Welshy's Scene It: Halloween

What makes the opening so memorable is obviously the reveal of the boy being the killer,
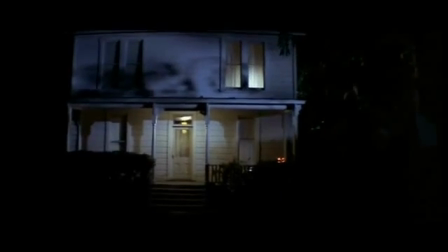242s
but for me this is just such a well orchestrated and constructed sequence that manages to tell the audience a number of facts without ever having to state them,
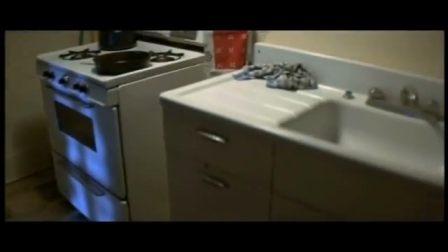249s
and manages this with very little dialogue, and all through one take, which admittedly is broken up through cleverly hidden cuts,
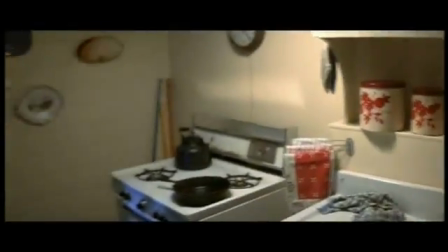256s
but none are noticeable, and it's only through repeated viewings and listening to the commentary tracks that you ever even know they were there. The sequence is a masterclass in building tension and suspense. It's all about creating atmosphere that makes it easily identifiable to the audience, and then putting them off balance. Even before the first shot, the film has used the title cards to establish location and date,
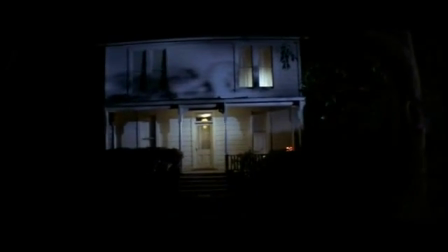275s
and opening on the house keeps your guard down as it gives off a feeling of safety and familiarity while allowing the audience to identify with their surroundings.
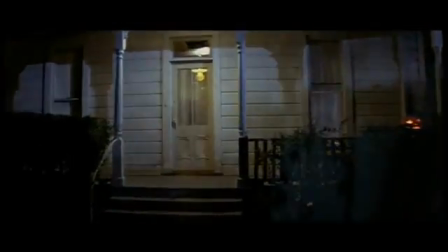282s
It's a normal house, there's nothing morbid or decadent about it, and while we aren't given any hints as to whose eyes we're seeing this through, the
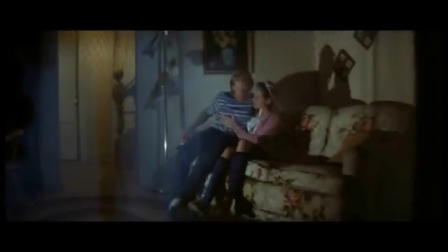289s
name Michael is mentioned almost in the first minute by the girl. Michael Michael's around someplace.
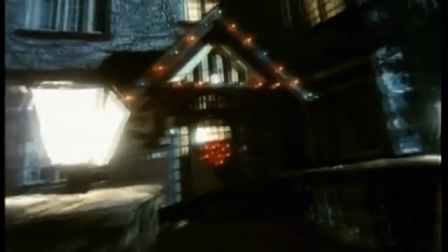293s
If anyone has ever seen the original Black Christmas, and given how John Carpenter seemed to draw so much inspiration from Black Christmas, this opening does come across as very similar. Music also plays a huge role in the sequence, and for the first few moments, no music is actually played.
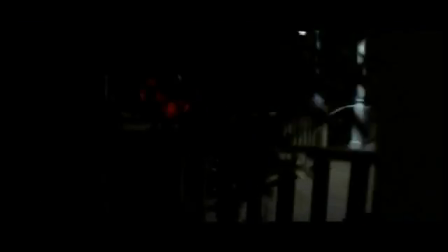306s
Only simple noises like crickets chirping and owls hooting can be heard, which are all designed to help the audience relax.
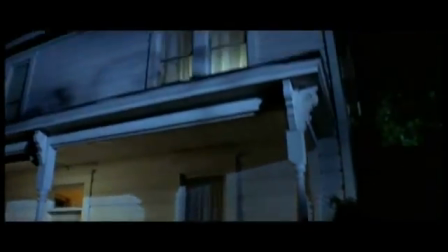312s
The first music cue only comes in when the bedroom light switches off,
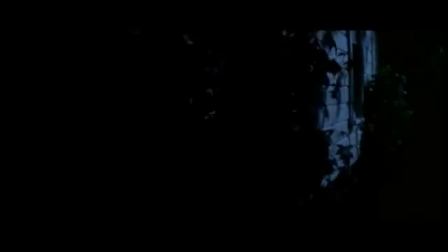317s
which is almost what springs the figure into action, as up until this point he's done nothing but observe, and it's this cue that immediately puts you on guard,
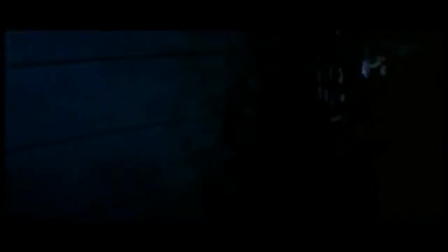325s
and it never lets up, playing right up until the girl dies. As the figure moves from outside the house to the backyard where it, and thus we, enter the kitchen, it's here the music changes slightly,
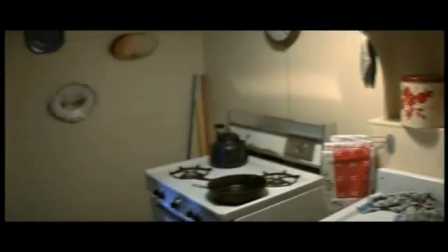335s
with the same underscore playing against it, and the small reveal of the hand taking the knife from the drawer gives a hint as to the person we're seeing these
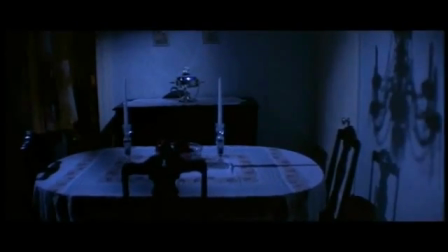342s
events through. Slowly walking through the house, it shows a normal kitchen, normal dining room, and normal lounge.
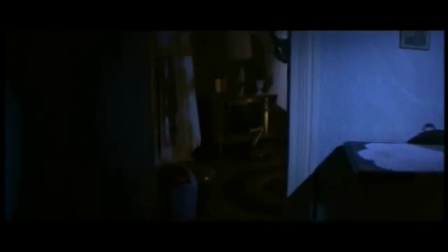348s
Again, all identifiable rooms, and further establishing that this is an ordinary everyday house, all conveyed without a word of dialogue.
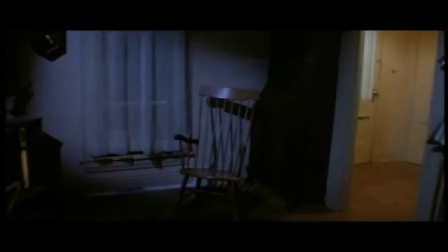356s
And I've always enjoyed the quick glance at the chair that we saw the couple making out on earlier.
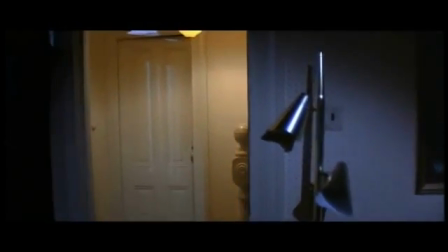360s
The boyfriend leaves, clearly not having lasted very long, but his attitude shows he's gotten his way, and his delivery shows he has no intention of calling her in the morning.
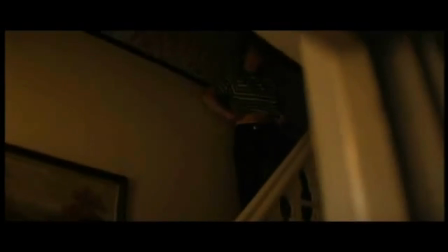369s Will you call me tomorrow? Yeah, sure. Promise? Yeah.
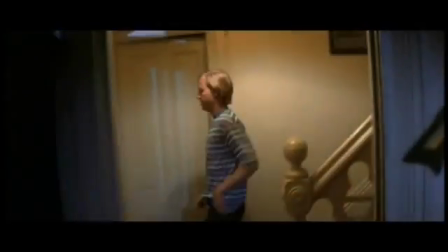374s
Which, yeah, paints him as a jerk, but it's managed without any cross profanity or swearing.
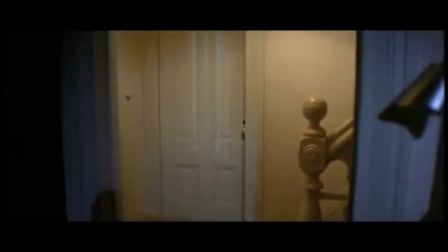379s
Just from his delivery and his lines, we're given an impression of him, and as he leaves, we know all we really need to know about him.
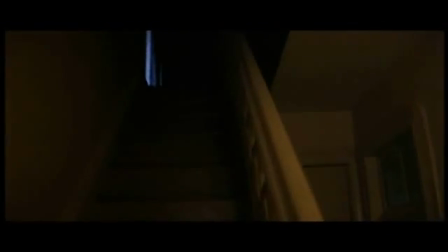385s
The score has resumed that same slow theme that played while outside the house,
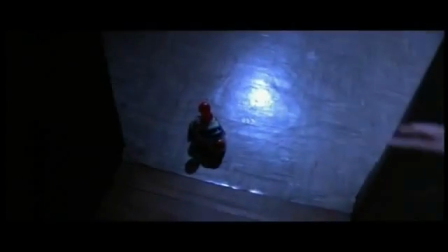389s
as we slowly move up the stairs, and as the hand reaches out to put on the clown mask, we're greeted by slow, heavy breathing as we follow the trail of clothes, and it's only when we see the girl sitting naked at her dresser does a further sting hit the score.
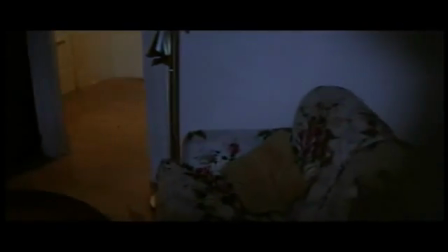403s
And like earlier, when he glanced at the chair where he had seen the couple making out, as we approach her, he glances at the bed where they'd just had sex.
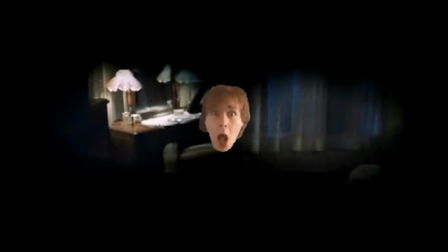411s
But the breathing never alters, showing that there is absolutely no change in mood or temperament from the person we're sharing this journey with.
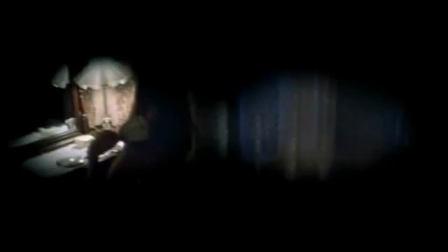418s
Upon noticing us, the girl reacts, establishing that she knows this person, and it's here the music delivers a deeper sting.
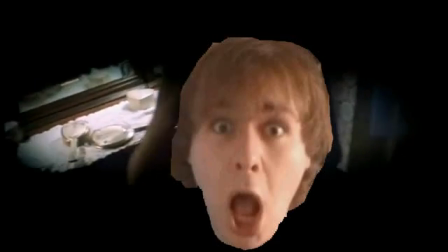425s
Not high-pitched, but low and ominous, as Michael stabs the girl.
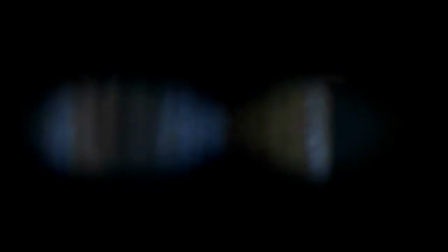432s
But what's interesting here is, after the initial stabbing begins, Michael watches the knife, giving it more attention than the girl he's currently attacking.
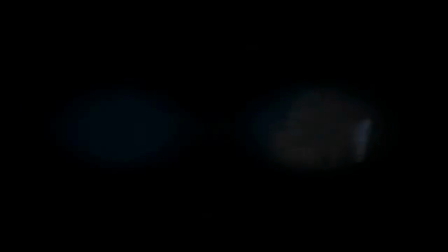439s
Now, you could argue that it was filmed this way so they didn't have to show the knife entering her body, but it actually says more about the character of Michael than anything else. Despite having a naked woman in front of him, and despite stabbing her repeatedly, he seems much more engrossed in the knife, watching it almost like a child playing with a toy. As he turns to leave, the music underscore slowly eases into a lower pitch,
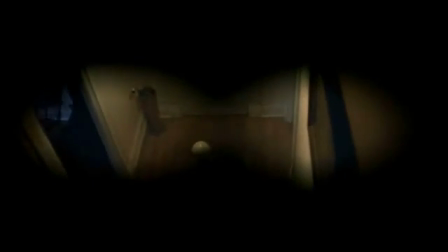458s
and the theme playing over it seems to be tuned almost to a countdown, or it could almost be seen as a come down from what Michael has just gone through.
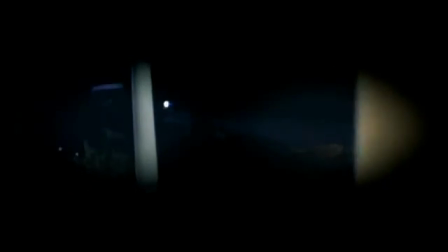466s
And now, moving at a faster pace, he leaves the house and encounters who we assume are Michael's parents. Like the house exterior and interior, they also look like normal everyday people.
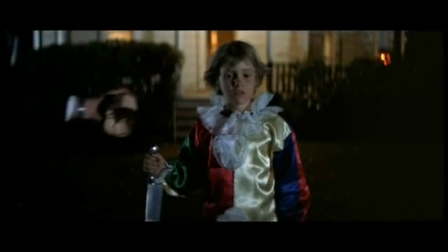475s
They clearly know Michael, and this is the third time his name has been mentioned, and it allows the audience to put together a number of threads that have been planted through the opening sequence of events.
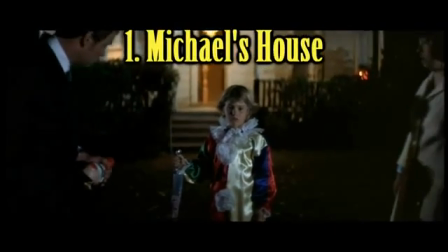484s
1. That this is Michael's house. 2.
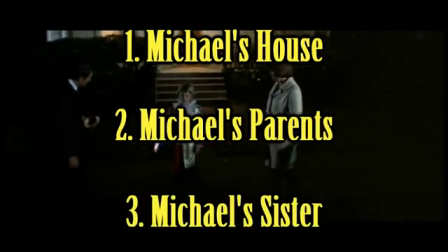487s
That these are Michael's parents. And 3, the girl Michael has just murdered, who also knew him, is his sister.
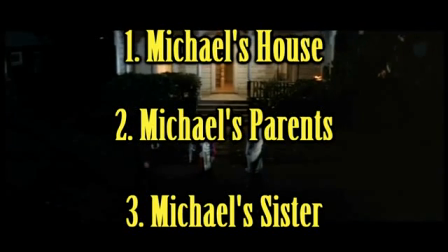494s
And the film has been able to convey all this information to the audience without ever actually having to state it,
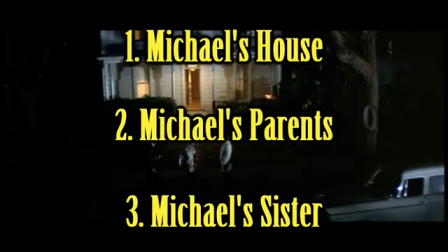499s
instead giving off a number of small hints and allowing the audience to put them together for themselves.
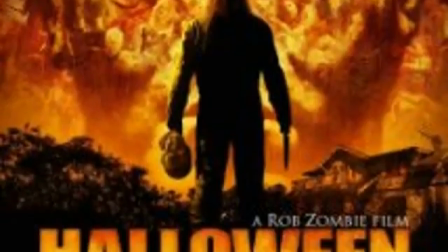504s
The opening also managed to do what the remake and its sequel tried and failed to do, and that was to put the audience into the mind of Michael Myers while continuing to make him scary.
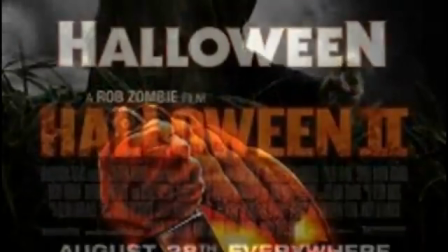513s
While the remake and its sequel only managed to humanize Michael by doing this, this opening makes him scary,
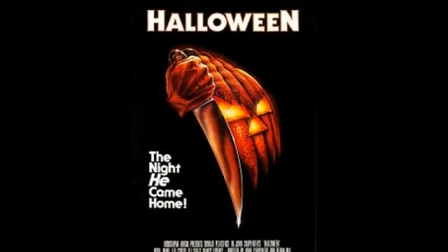519s
creates a genuine mystery about him, and helps further establish what Dr. Loomis will say later in the film,
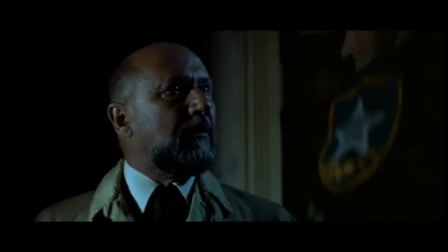525s
in that Michael's mind is effectively blank and emotionless.
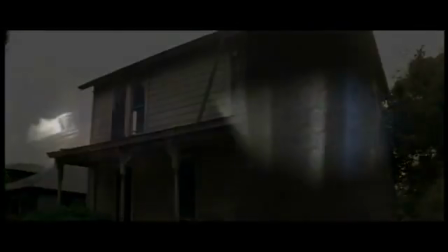528s
We don't need any details of a backstory or abusive parents, and even through the act of killing his sister, he never expresses any anger or rage.
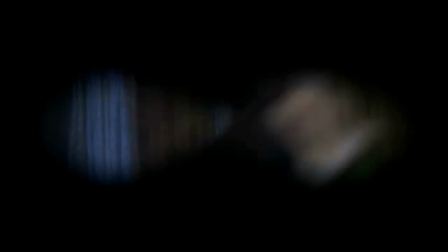535s
In fact, he doesn't make a sound, and this makes him a far more interesting and terrifying character,
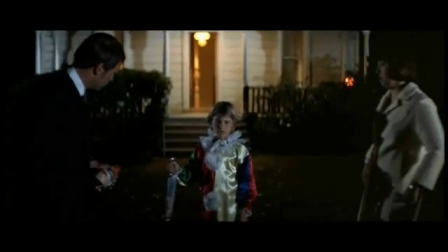541s
while his expression as the camera slowly moves backwards puts the exclamation point on everything we come to know about Michael by the end of this film. Halloween's opening works on so many levels because it manages to tell a story, establish characters and relationships,
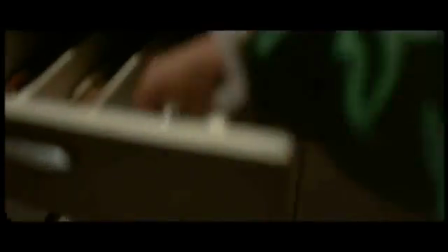555s
shocks and scares you, and manages this with very little dialogue, no jump scares, one continuous take,
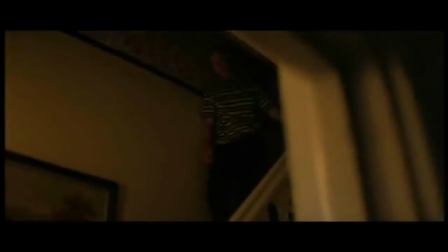561s
and is accompanied by a slow, haunting score which only helps to add to the tension you're seeing on screen. It's a true case of less is more, and when you listen to the commentary tracks and get to understand just how much work went into this sequence, you can appreciate it all the more.
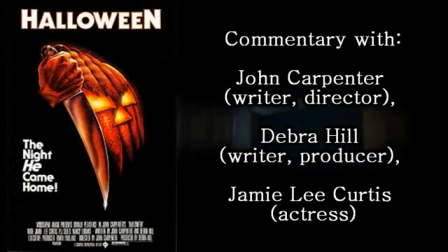574s
And yes, this is a plug. If you get a chance, buy Halloween on DVD with the John Carpenter commentary.
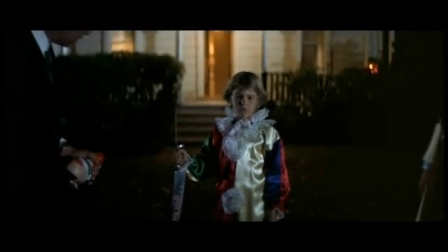579s
Do it. You won't regret it. And that's it for now. I'm Welshy, and hopefully, if you liked it, this has been the first of many an episode of Seen It.
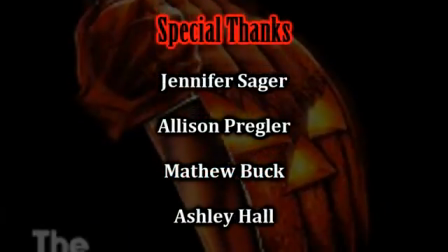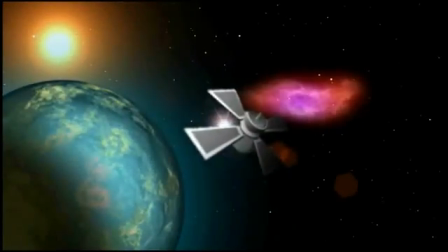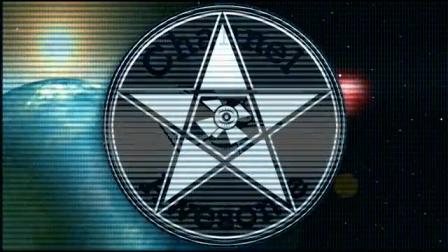599s Rap Critic.